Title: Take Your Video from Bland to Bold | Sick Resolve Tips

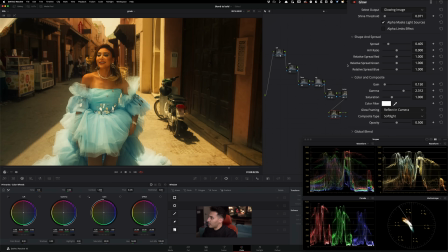(12:30)
I'm going to keep it somewhere around here. I'm going to go under spread and I'm going to see what we need to do to kind of make it less jarring. And then another thing we can do is we can go under global blend and we can pull it back a little bit, right?
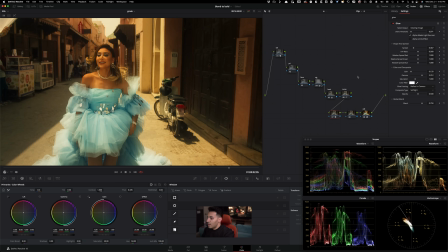(12:48)
So I'm just going to keep it somewhere around 3/4. And then under saturation, we can dial it back just a touch. We already have a pretty good amount of saturation going on, so we don't have to overdo it, right? So what happens if we completely take it out? Not bad. Let's pull it in a little bit.
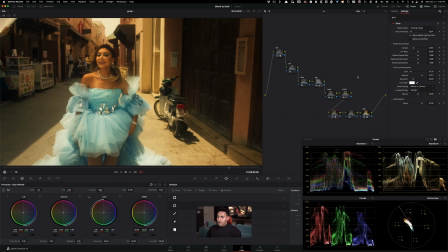(13:08)
I don't mind it. Somewhere around here. That's not bad at all, okay? One more thing under my look that I can do is I can go under my midtone detail, pull it back again, just doing things around our actor. Right?
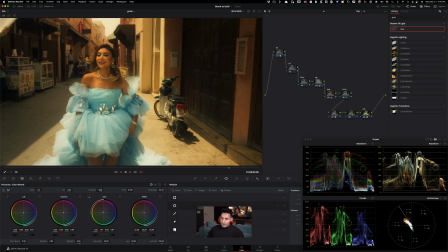(13:24)
We just want to make sure that she looks flawless. She looks perfect. She looks great. So this is where we're at right now. This is what we got going on. The shot looks absolutely stunning. Right here, let's just call this glow. So this is basically beautifying our actor.
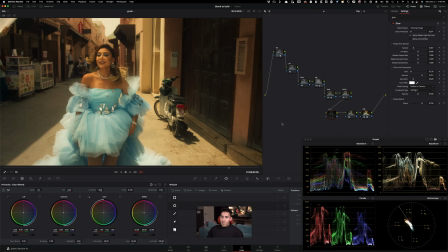(13:44)
And it does a good job, right? It does a good job. I would personally leave it in, but it's totally up to you. Now, what can we do?
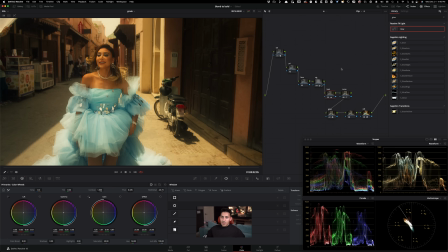(13:56)
Can we kind of play on the colors in the image and try to create a little bit more color contrast? So I can go under my lift again and try to pull it down. And I'm kind of looking right here and I kind of like that it's just creating like a fun kind of teal.
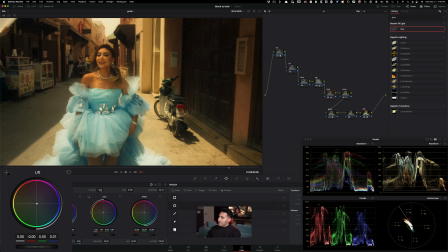(14:15)
Is it too much? If it is, I can just pull it back and kind of keep it somewhere around here. So there's still a little bit of that going on here. We can see it, but it's very, very subtle. Overall looks great. I'm kind of going back and forth on the glow, to be honest,
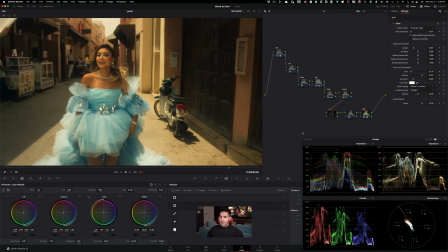(14:32)
because I feel like it makes the contrast a bit much for me.
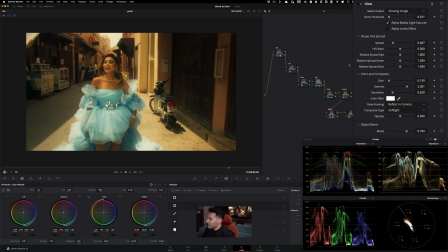(14:37)
So in that case, we're gonna go back in there and we're just gonna kind of raise the gamma, pull down the gain. Okay, that's sort of like a happy medium.
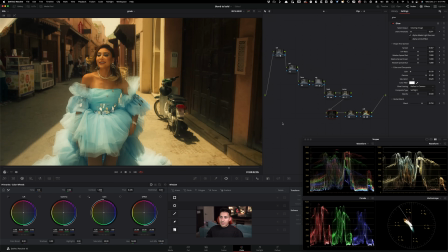(14:59)
right? So you got to play with these tools to like really understand what's happening. I feel like Glow does a really good job to like kind of grab the colors and just wrap them around and give a lot of weight to the image. So this is excellent. Your grade will never be fully completed without texture.
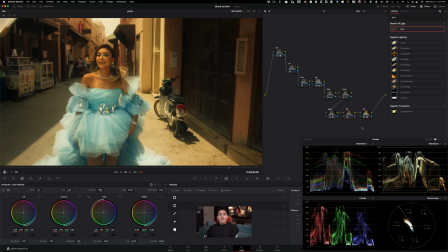(15:18)
And if you, that's like the cherry on top that goes a very long way. Nothing wrong with the digital look. As a matter of fact, if you're working on commercials, you will be asked to create a very clean porcelain-like images, and there's nothing wrong with it.
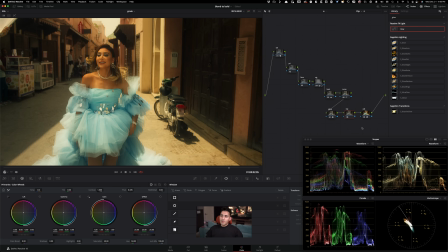(15:33)
But with music videos, majority of the time, you'll be just asked to add some grit, some character, some texture to your image. And we're gonna use Resolve Zone halation tool to accomplish that.
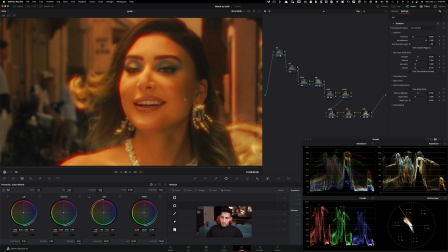(15:51)
And when you first drop it on, it looks like really weird, which is absolutely fine, no problem.
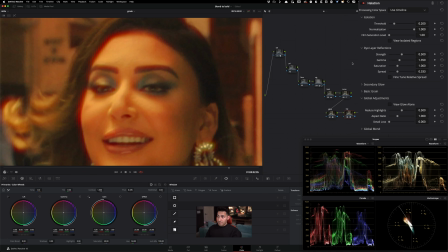(15:56)
All we have to do is this. I'm gonna open it up in my effects, and I'm basically going to drop back the threshold. Okay, so just look at it. I'm really tightening the threshold here.
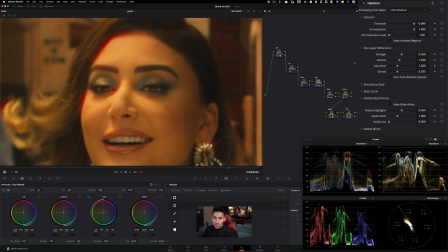(16:12)
So this is better than before, but still kind of extreme. Now what we have to do is just go under strength and kind of pull it back, right? So something like this.
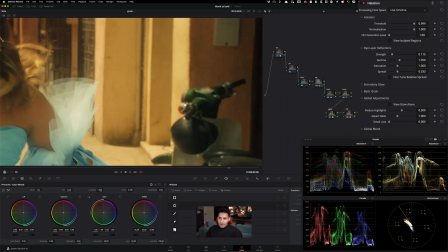(16:26)
And that, for me, does the trick. Another thing that we can do, let's just say we go back on the strength, right? So like we dial it back a little bit, but we don't go too far. The spread, we can kind of make it tight. Something like this, okay?
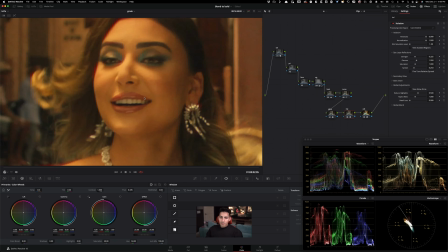(16:45)
So again, now if we go here and look at this,
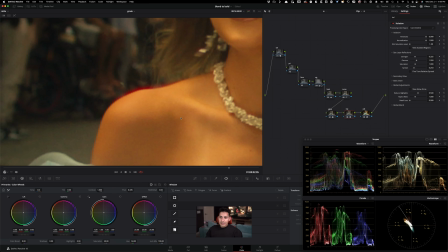(16:48)
it's very realistic, yet like it just has like a really nice, strong effect to it.
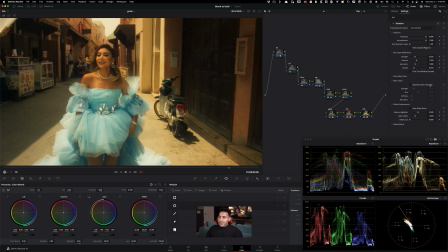(16:55)
And then finally, I will go under basic grain and just turn on append grain internally.
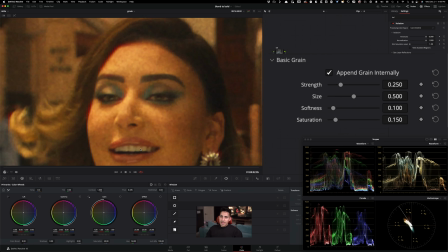(17:02)
And it's very, very heavy handed. So if you look at it, like you see like how crazy it is. So let's go ahead and basically split the difference on all of these.
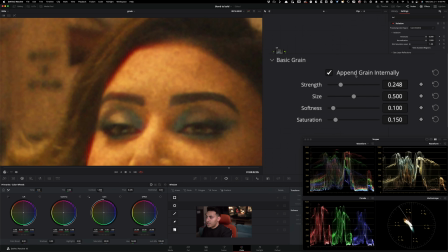(17:12)
Okay, so what I'm going to do is I'm going to take the strength and I'm going to bring it down to about half. And that's been like my general practice with this tool. And then the size, I'm going to, again, split it in half. So 0.25-ish. And then we'll just completely kill the saturation.
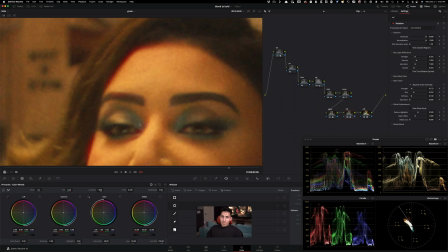(17:30)
We don't need it. We just need like a monochromatic grain. And then this will do it.
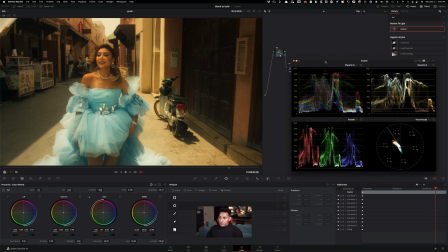(17:36)
Okay. One more thing we can do in our look node is this. We can always go under hue versus hue right here. And this is where our skin tones sit, right? So we can even click right here and grab it.
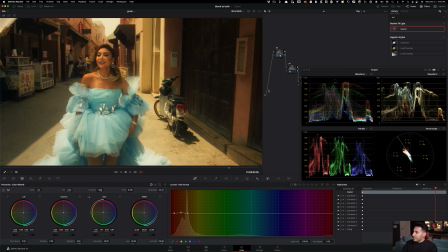(17:50)
And then we can just basically go move it up and down and kind of see, do we have to add a little bit more warmth? Do we have to pull it down? And I feel like here, I like it a little bit more. Like when I raised it up just a tiny bit and just gave it a bit more of like
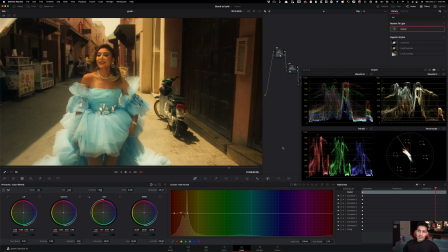(18:07)
red tones than like the yellow that it was picking up, but it's not too much at all.
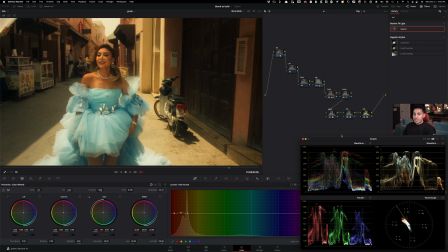(18:12)
So I love it. One last thing that I would like to do is just kind of go under our global saturation and kind of pull it back, just like really light hand and pull it back. And it's like a really beautiful grade with like a lot of class,
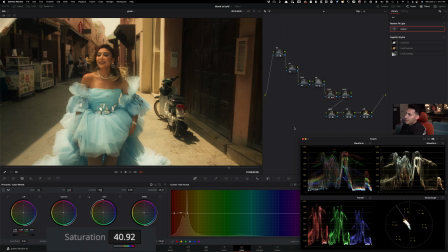(18:31)
like think Queen's Gambit, like even something like this, right? Like if I were to just have this as my final grade, it has such a beautiful look without really screaming. And we're at somewhere around 43, right?
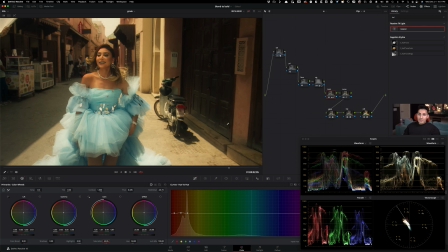(18:46)
So if I reset this, nothing wrong with that, but I feel like this just has like so much more class. And again, that Queen's Gambit, that film-like colors, if you will, that we get here.
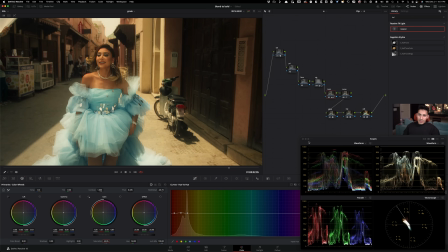(18:59)
And I personally really prefer that. So another thing that we can do to kind of give it film density, color density,
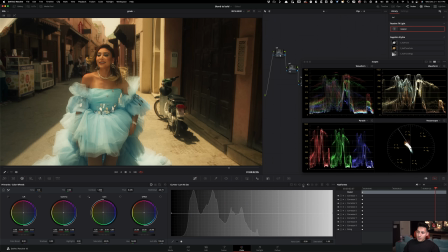(19:07)
if you will, is go under hue versus luminance.
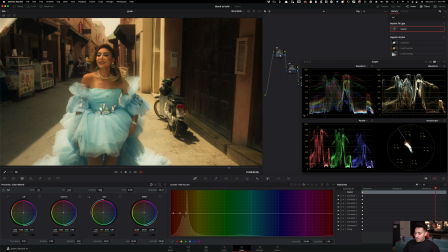(19:12)
And we can just click right here in this area and we can pull that down a little bit. Not too much, but even like a couple of notches, like about 3 notches. And we can do the same thing with our reds.
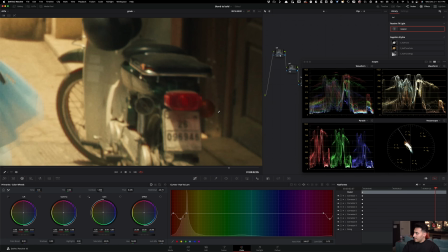(19:25)
So we can just grab this right here, this area, and we can kind of pull this down, but we can go far with that. Something like that, right? So like 4 notches and leave it right there.
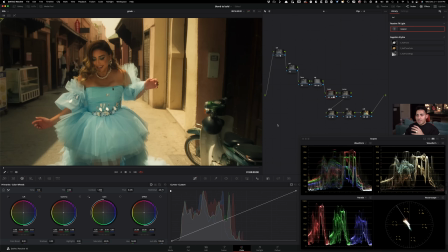(19:39)
And then another little tool you can use to just have even more of a granular control over your footage is that, let's just say if you're looking at this and it's just looking a little too on the green side, like the overall vibe that we created, but we don't want to make a global change.
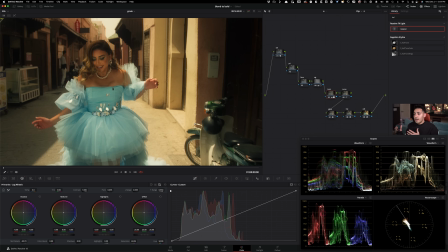(19:55)
We just want to kind of get in there, grab our midtones and kind of bring them out of this that we created, you can go under your log wheels in your midtones and just literally do this, like just pull it back a little bit, okay? So if I do before and after, it is so subtle,
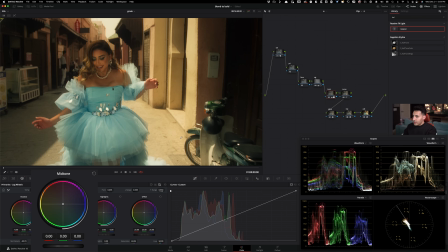(20:13)
and I think it does the right thing even when it comes to our dress. Like I'm looking at her dress and I'm going, this is all looking very good, right?
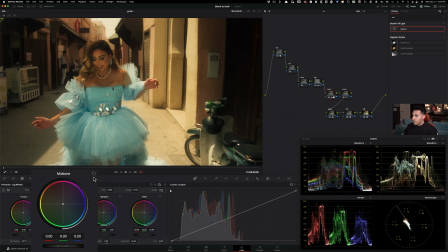(20:28)
Like, so just look at what I did. I barely did anything. If I do before and then after, before and after. So I feel like it's a pretty welcome change that I will leave it in. And again, guys, like this is our Rec 709.
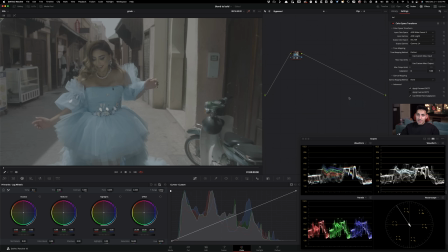(20:45)
That's our log.